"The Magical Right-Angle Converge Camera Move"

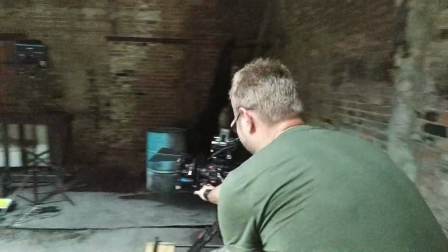(0:00)
On this episode of Hot Moves we'll do one of the most useful camera moves for drama. This is a super useful move you can do this over and over and over. It's dead simple and super classy.
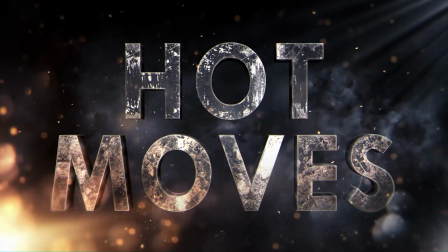(0:13)
It's the magical right angle converge. This is Hot Moves brought to you by Hollywood Camera Work.
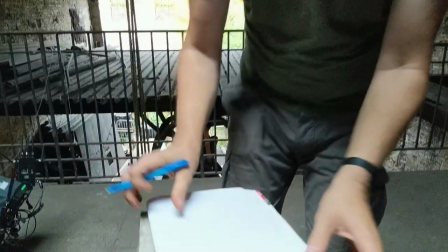(0:25)
A right angle converge is that you have somebody walking towards
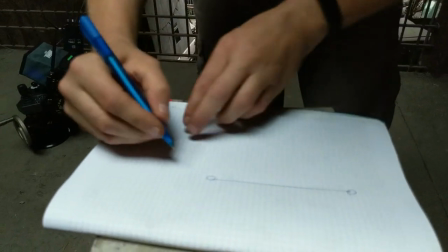(0:30)
you like this and the camera converges at a right angle. So in case you don't remember what a converge is, a converge is that somebody runs towards the camera while the camera runs towards them. So they kind of meet in the middle and it feels more crucial. As a right angle converge has a slightly different effect because as they are moving towards
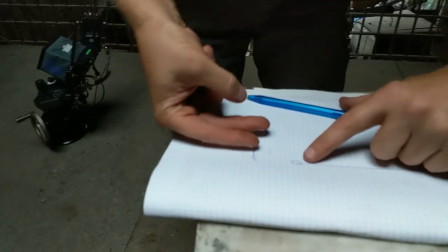(0:52)
the camera the camera kind of tracks into their path they converge
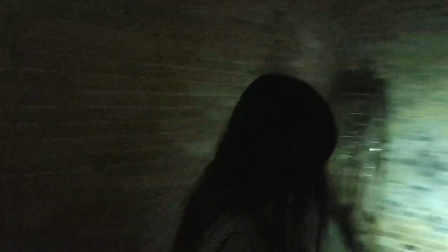(0:56)
at a right angle okay so Michelle is going to be walking into the
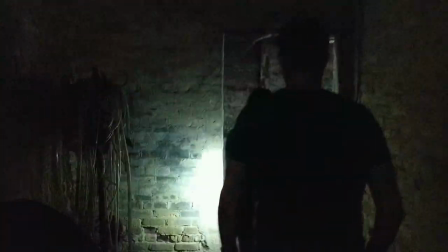(1:01)
room with a flashlight looking for dead bodies and just go straight she'll
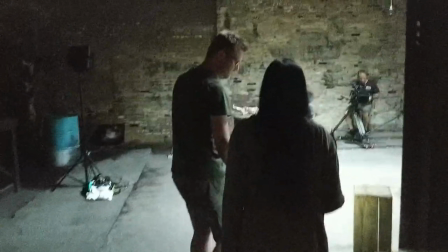(1:05)
point the flashlight around and sometimes into the camera and let's see you're trying to find something
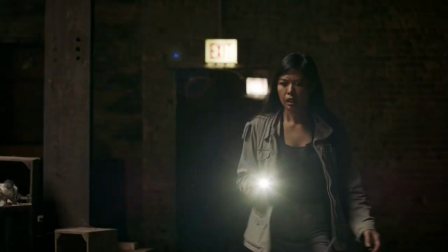(1:10)
here trying to find something here that's so cool I love flashlights on film
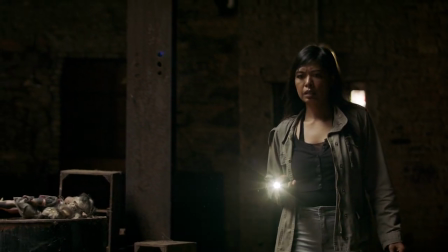(1:15)
it's so James Cameron it's so cinemascope blue anamorphic lens
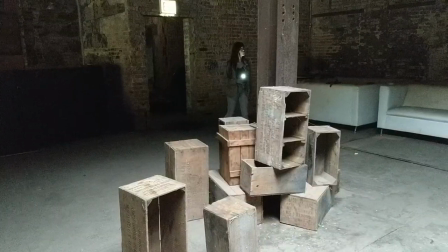(1:19)
flares and we're done at the same time the camera will track ever so
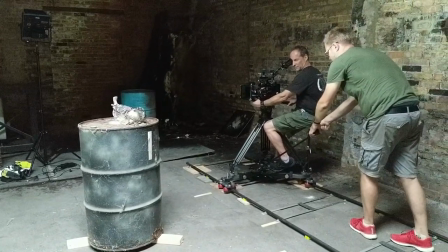(1:24)
slowly into her path and this instantly makes all walking and talking much more elegant we're
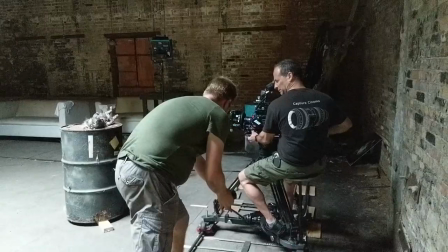(1:32)
doing four variations of this and it'll surprise you how different this shot is when you change small things well
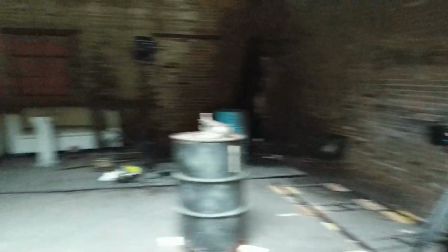(1:40)
i mean let's do one so you should start all the way out there yeah and just really take your time this
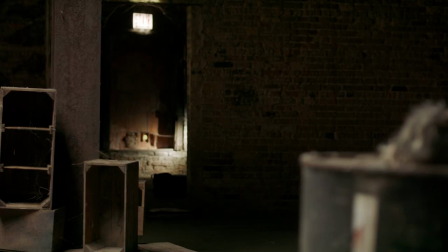(1:49)
whole shot here is just pure anticipation and action yeah
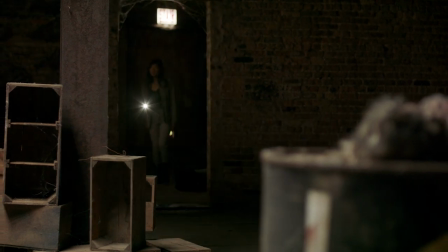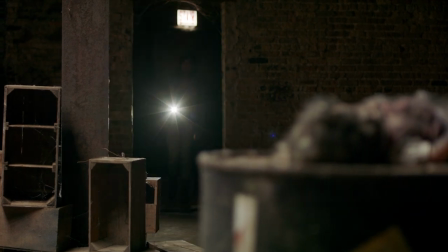(2:03)
right angle converges rule
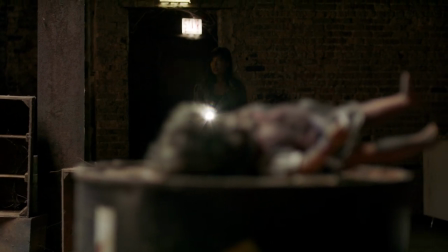(2:07)
we're going very very slowly at a right angle into her path and it's so elegant
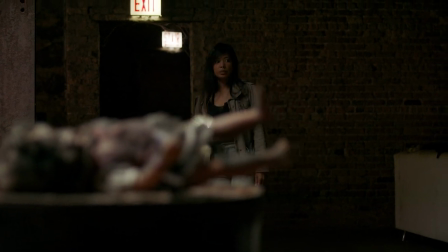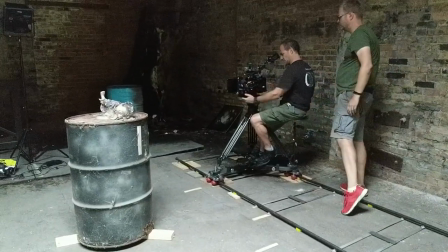(2:19)
okay cut yeah I don't like her changing the side of the frame that she's okay well I should let her walk to the right side of the frame and then
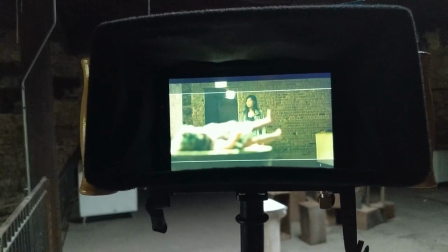(2:27)
hold her there because I don't like super good no but in the end it makes no sense have her frame left.
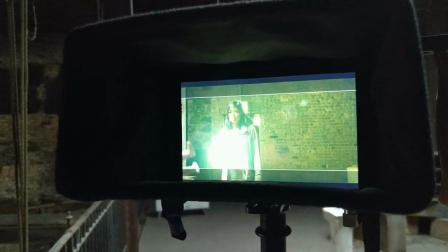(2:35)
Perfect. Good idea. Let's do that.
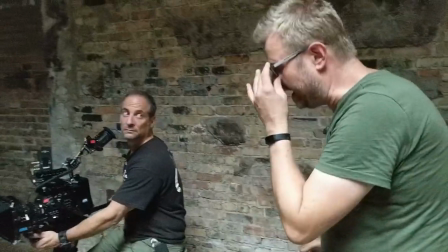(2:38)
I need to come up with some ninja way to do this, because I have a speed bump when I change steps.
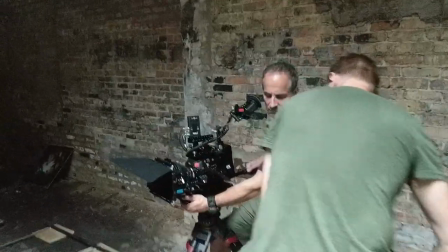(2:45)
So I should be standing right here, and then so I can reach all the way. OK, ready?
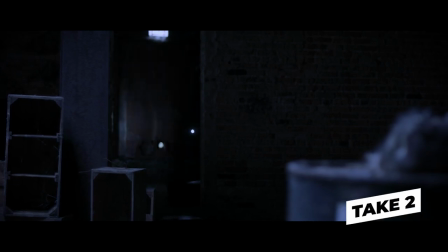(2:50)
Action. And let's drop in a color grade while we're at it.
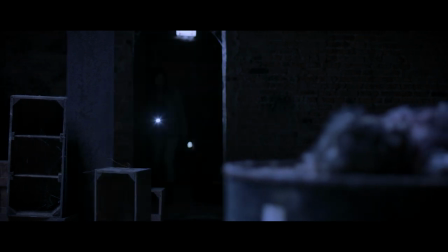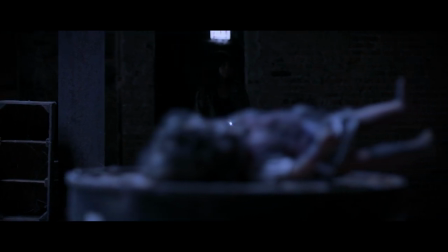(3:01)
This is all about the parallax. If you remove the doll, as we'll do a little later, the shot just falls apart.
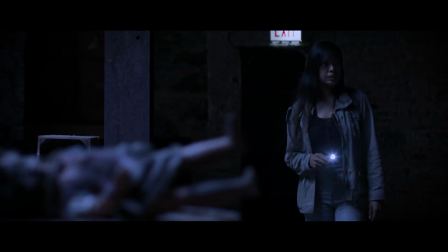(3:11)
But I hope you can see how this adds life and movement to basically any walking and talking even if it's very long.
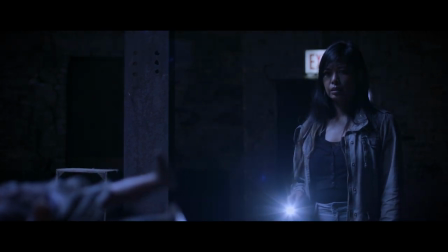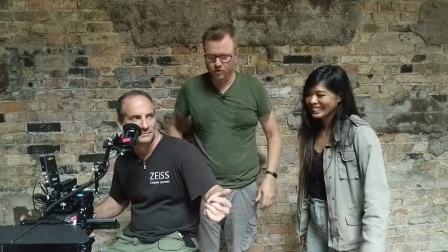(3:23)
And cut! This is so classy! But the point that I want to make is that a right angle converge is a magical little technique that you can do on almost no equipment. Like we're moving a yard, maybe. You could do this with a slider that you can get on Amazon for a hundred bucks. I mean, movies are 80% people walking or sitting and talking, so you should be doing right angle converges all the time. It's such a good move. But for comparison, let's do a completely static shot.
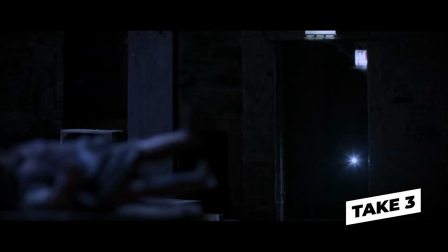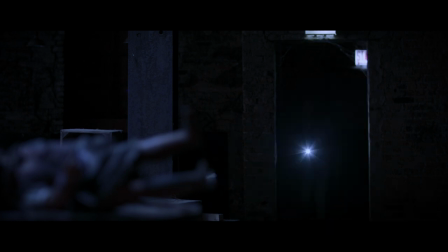Yep, this is so very boring now.
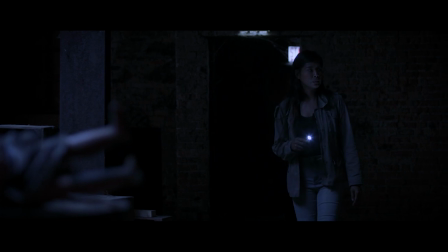(4:09)
It's amazing how much life, just that little bit of movement added.
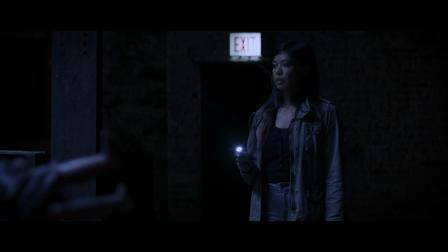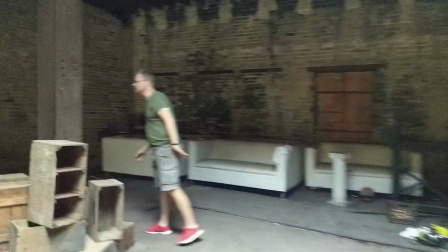(4:19)
Alright, next let's do a fast version. And you'll be surprised at how this is suddenly a completely different shot.
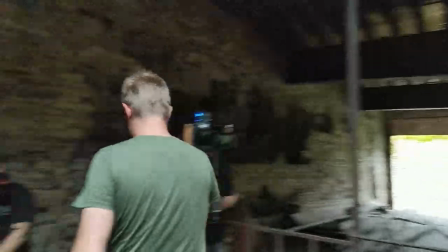(4:24)
The effect will be more like a regular converge of creating a critical moment.
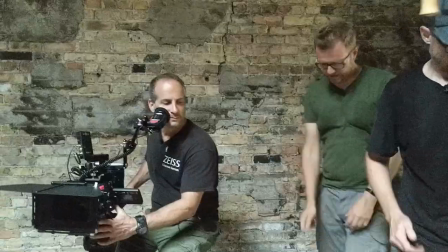(4:30)
So Ari, do you have a plan for panning? I'm gonna follow her.
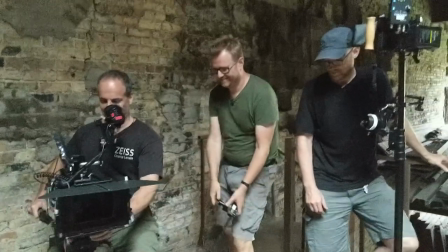(4:35)
Okay, fair enough. We'll wing it. And action!
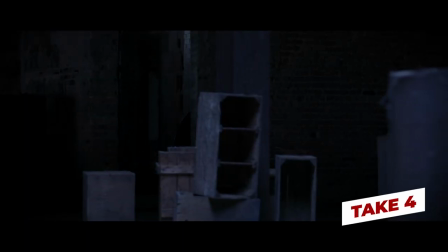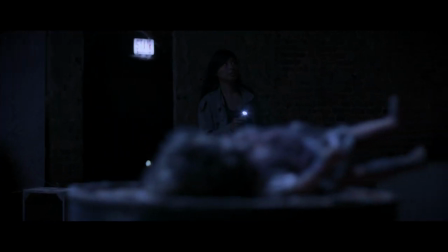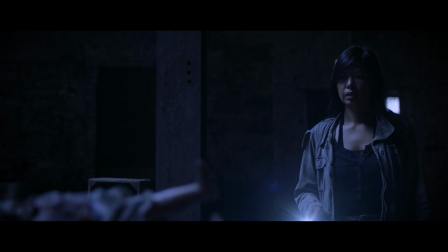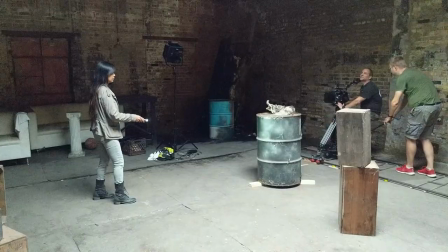(4:56)
How's that? I just, we're moving and she's still buried in the darkness to me.
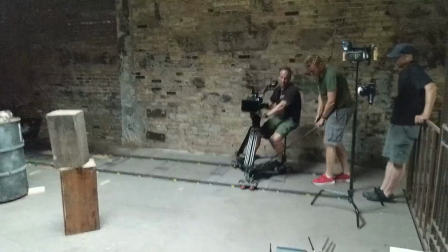(5:02)
Okay, I'll start later. Okay, and action!
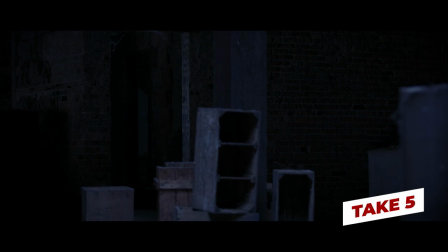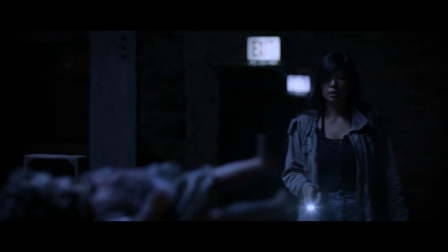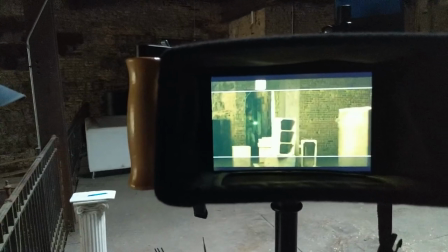(5:19)
For me, I like that better. Can I see it? Yep.
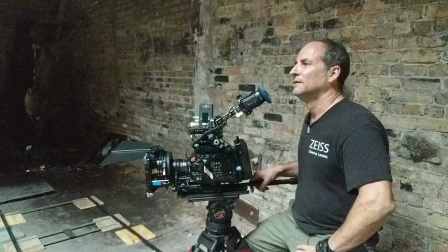(5:25)
That's super cool. Yeah, it's beautiful. And finally, let's now remove the doll.
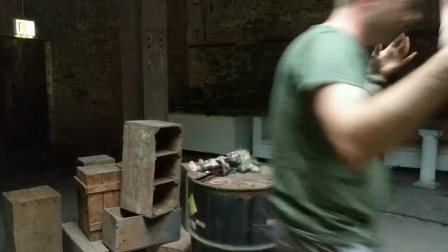(5:30)
And what becomes glaringly obvious is that camera movement gets all its magic from the parallax.
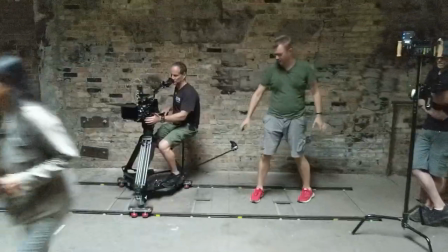(5:36)
Without something in the foreground, we're just floating weirdly around. And action!
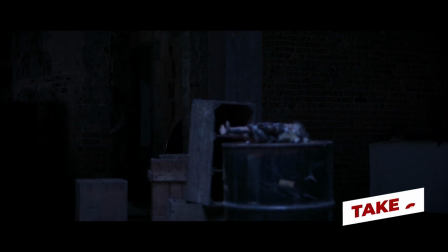(5:42)
I'll try to go a little later. I'm smoother.
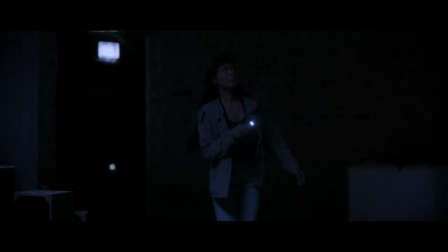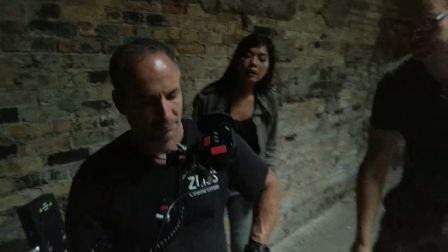(5:55)
Okay, how's that? Good. This feels more like a Sesame Street set now where you have all the stuff in there and we're shooting from out here.
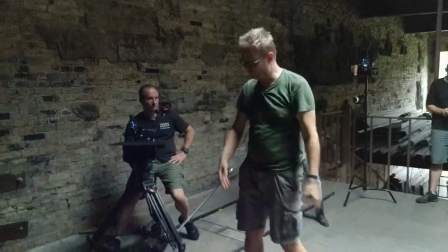(6:03)
So it's more like the angle is changing on that stuff where the stuff out here really created parallax.
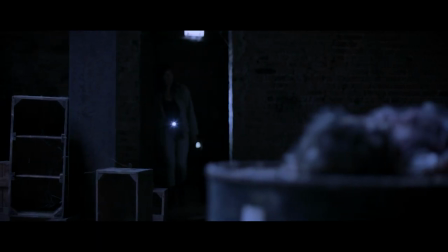(6:10)
It's so nice to have the parallax back.
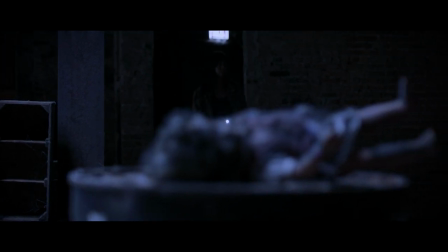(6:15)
Half the skill in doing good camera work is capitalizing on the things that give you visible parallax.
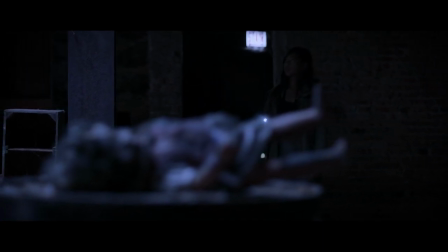(6:20)
or just putting something in.
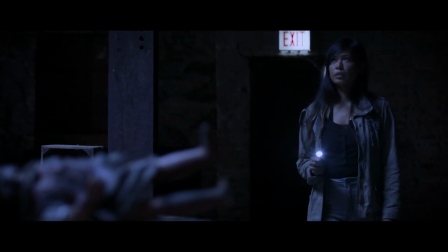(6:26)
Anyway, I hope you enjoyed this episode and I'll see you soon.